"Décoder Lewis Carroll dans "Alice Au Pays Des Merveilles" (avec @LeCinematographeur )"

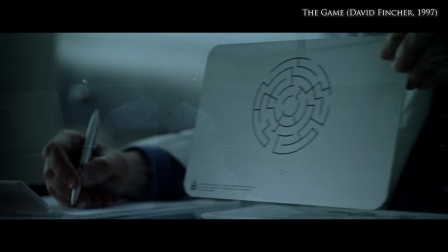(16:48)
Encore un film qui va nous demander d'aller au-delà du miroir, qui va parler de labyrinthe, de noyade
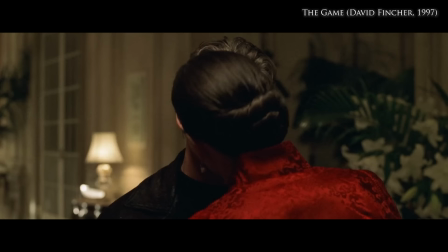(16:55)
et de dangereuses femmes habillées en rouge.
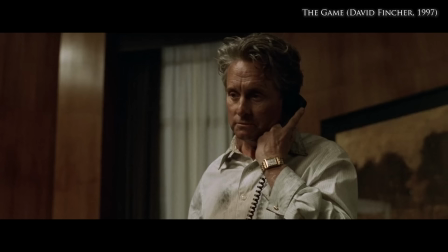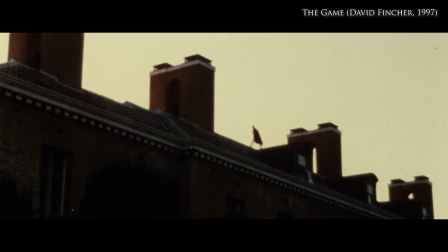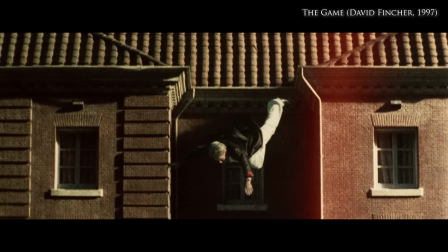(17:11)
Un film qui va parler d'une chute qui fait sans arrêt la frontière entre la fiction et la réalité.
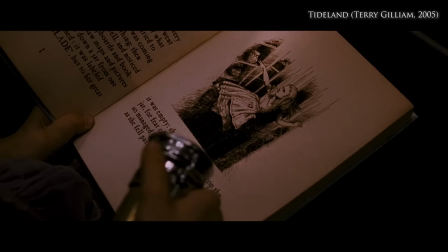(17:18)
Après, on a des films comme Le Thaïland de Terry Gilliam, qui sont presque des adaptations directes, tellement ils citent frontalement Alice.
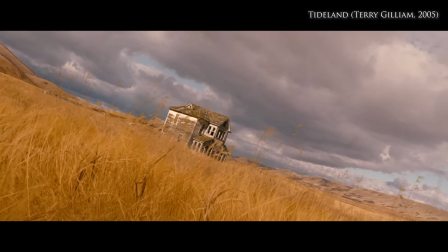(17:23)
On a un rongeur qui parle, qui va amener l'héroïne à passer à travers une petite porte, puis dans le placard de sa grand-mère, qui fait office de terrier du lapin tellement il est profond,
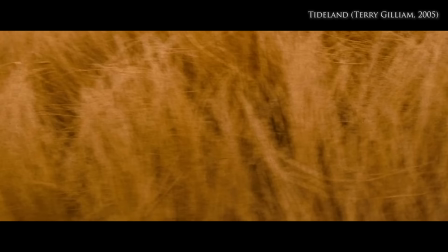(17:32)
avant que le monde, finalement, ne se transforme en le pays des merveilles, ou plutôt le pays de l'horreur à partir de la mort de ses parents.
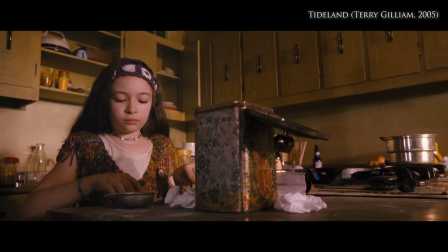(17:38)
Où on a à ce moment, littéralement des lapins partout. Et cette petite fille qui essaye de rentrer dans leur terrier, avant de s'y faire pousser et d'y tomber complètement, entourée des seringues qu'elle devait préparer pour son père Junkie, qui mixe encore la fiction avec la réalité.
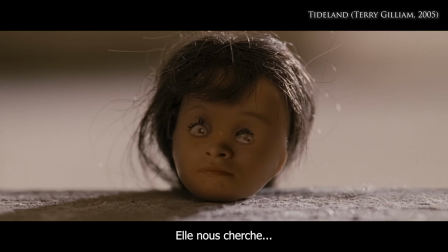(17:52)
On a aussi une séquence sous-marine, des têtes coupées qui sont assez perturbantes,
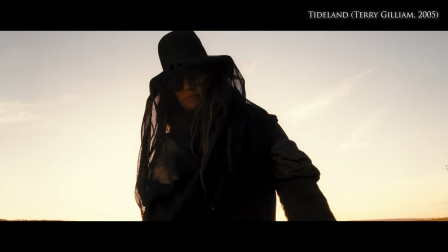(18:00)
et justement une reine rouge qui la poursuit, qui pourrait très bien être aussi le chapelier fou avec son chapeau bizarre,
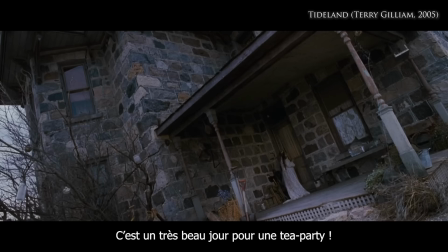(18:05)
elle qui met la table avec un avatar du lapin de Mars, et que le film va carrément comparer à une Tea Party.
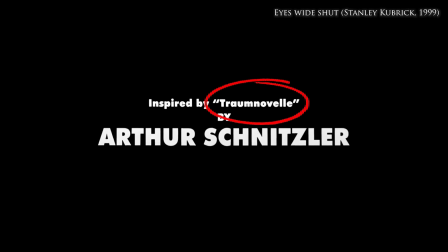(18:13)
Il y a aussi Eyes Wide Shut où c'est assez explicite, qui est tiré d'un roman qui s'appelle littéralement Nouvelle Rêvée,
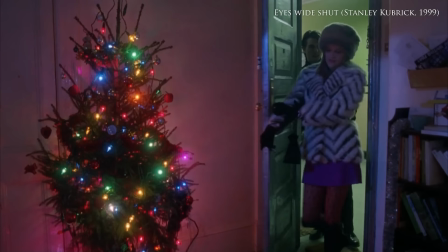(18:18)
où on sait jamais si on est dans le rêve ou la réalité, avec ces lieux qui se fondent les uns dans les autres,
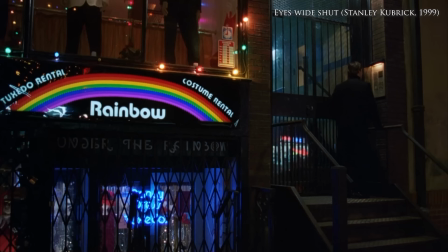(18:23)
tous qui ont le même sapin et les mêmes couleurs, qui renvoient à celle de l'arc-en-ciel, qui est directement citée dans le film, que ce soit avec le magasin de costumes ou directement dans les dialogues.
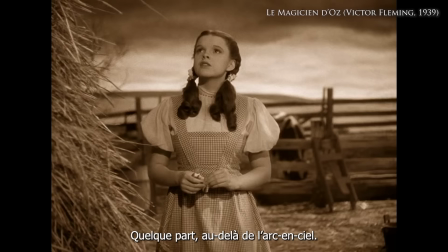(18:34)
Ce qui renvoie à Dorothy dans Le Magicien d'Oz, qui part justement de l'autre côté de l'arc-en-ciel.
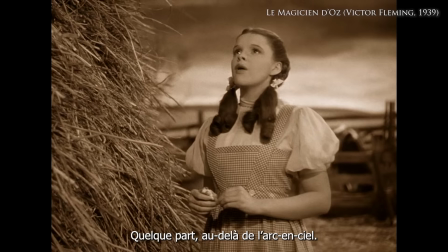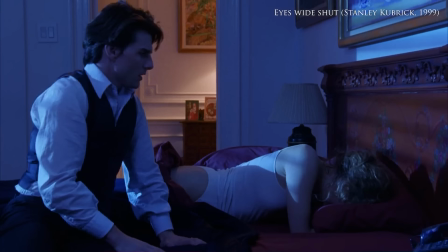(18:43)
Eyes Wide Shut mélange aussi la fiction et la réalité, puisque Tom Cruise et Nicole Kidman étaient réellement en couple à l'époque,
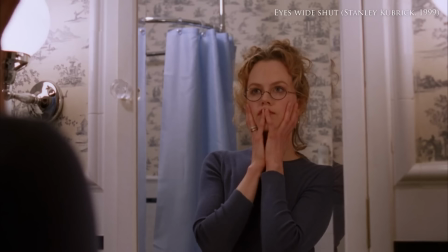(18:48)
un couple qui battait de l'aile, et lui était déjà réellement dans une sorte de société secrète, la Scientology, et où le personnage de Nicole Kidman s'appelle justement Alice.
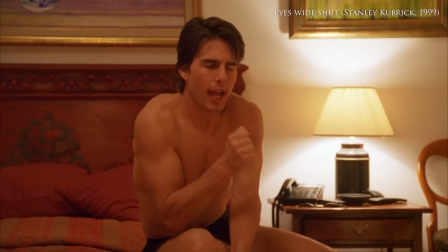(18:56) My name is Alice Harford. Alice. Alice. Alice. Alice.
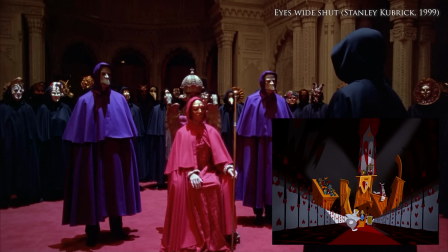(19:01) Alice. Alice. Alice. Alice. Alice. Alice.
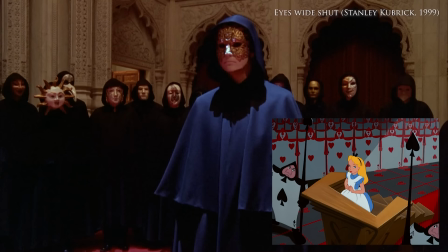(19:05) Alice.
Et on se retrouve aussi face à un tribunal qui doit décider si le protagoniste doit perdre ou non la tête, ou figurer ou pas.
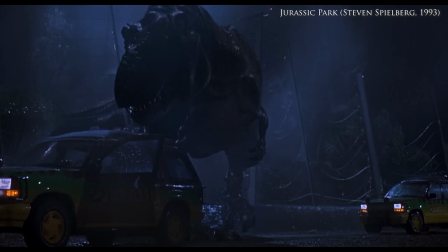(19:13)
Mais il y a d'autres films qui citent Alice au Pays des Merveilles qui ont des rapports différents avec le conte. Par exemple, celui-ci.
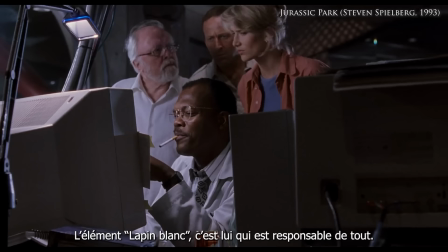(19:21)
Oui, oui, ça paraît étonnant, mais Jurassic Park a bien des citations directes à Alice. Déjà ça.
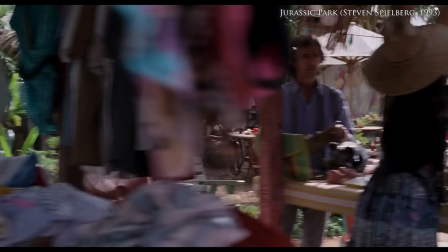(19:25) White rabbit object. Whatever it did it all.
Mais aussi par cet étrange échange au début du film qui, maintenant que vous connaissez le vrai nom de Lewis Carroll, Dodgson, devrait vous dire quelque chose.
Dodgson! You shouldn't use my name. Dodgson!
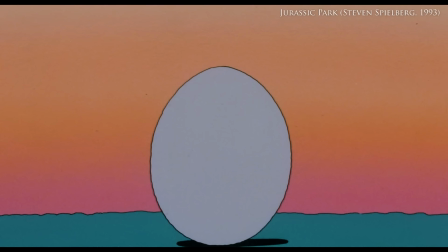(19:39) Dodgson! We've got Dodgson here!
Le point commun entre Alice et Jurassic Park, c'est quoi? Peut-être un récit où l'imaginaire devient réalité et dépasse complètement son créateur,
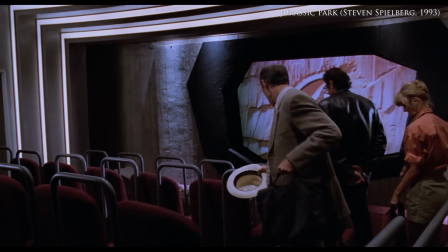(19:48)
qui se retrouve menacé de mort par des personnages qui sont issus de son propre rêve, comme Jurassic Park et le rêve de John Hammond,
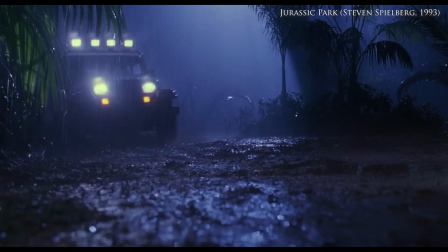(19:53)
qui arrête pas de mettre en abîme le film en nous le présentant comme une fiction, allant jusqu'à redoubler la salle de cinéma de part et d'autre de l'écran.
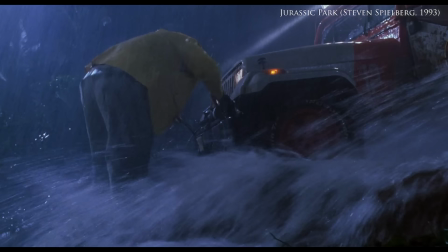(19:59)
On retrouve aussi dans Jurassic Park, comme dans Alice, cette énorme pluie qui emporte tout avec elle comme le déluge.
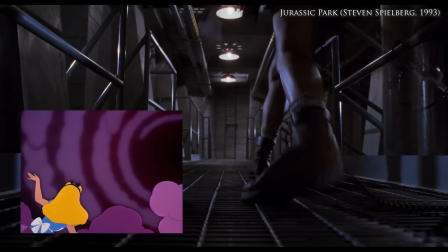(20:07)
On a aussi une héroïne qui marche à quatre pattes, comme dans Le Terrier du Lapin, avant d'y tomber. Ou qui fuit ses poursuivants en courant vers une porte.
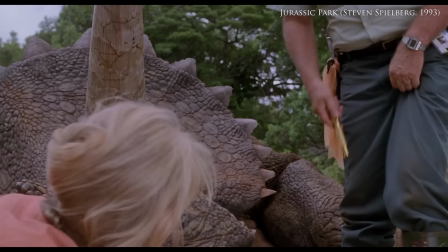(20:14)
Et où Spielberg est lui aussi inséré, comme Lewis Carroll, des éléments de la réalité, puisque
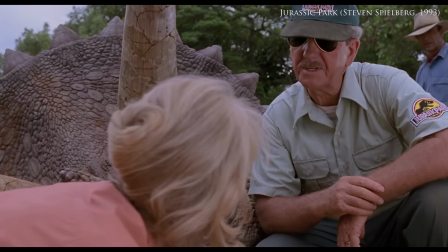(20:19)
la personne qui s'occupe du Triceratops, donc de l'autre côté de l'écran, dans les coulisses, n'est autre que Gérald Hermelin, le producteur du film, qui n'est pas du tout un acteur.
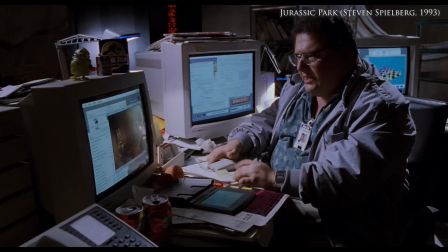(20:26)
Une thématique de brouillage des repères entre la réalité et la fiction qui sera poursuivie par l'utilisation de Dean Cundey, le chef opérateur du film, pour jouer le complice de Nedry, celui qui doit le faire fuir de l'île en bateau,
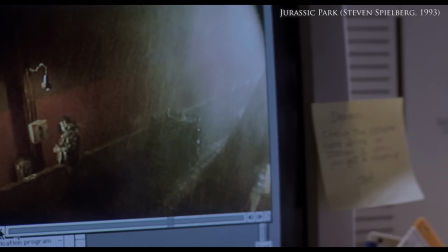(20:35)
et qui est lui aussi montré de l'autre côté d'un écran, sur une caméra de vidéosurveillance sur l'écran d'ordinateur de Nedry.
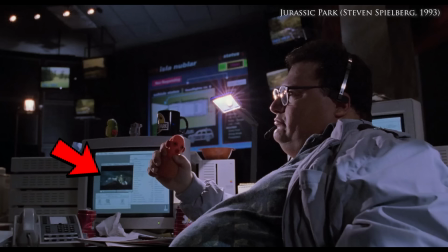(20:41)
Un écran qui montrait quelques instants plus tôt un extrait des Dents de la Mer, du même Steven Spielberg.
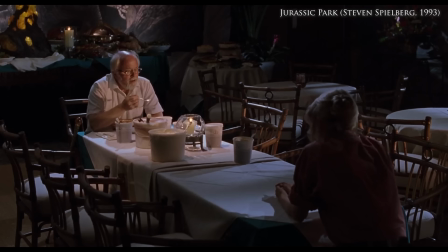(20:46)
Et avec tout ça, en fait, on sait plus très bien où commence la fiction et où s'arrête la réalité, comme le cirque de puces dont parle John Hammond, qui existait uniquement dans l'esprit des spectateurs.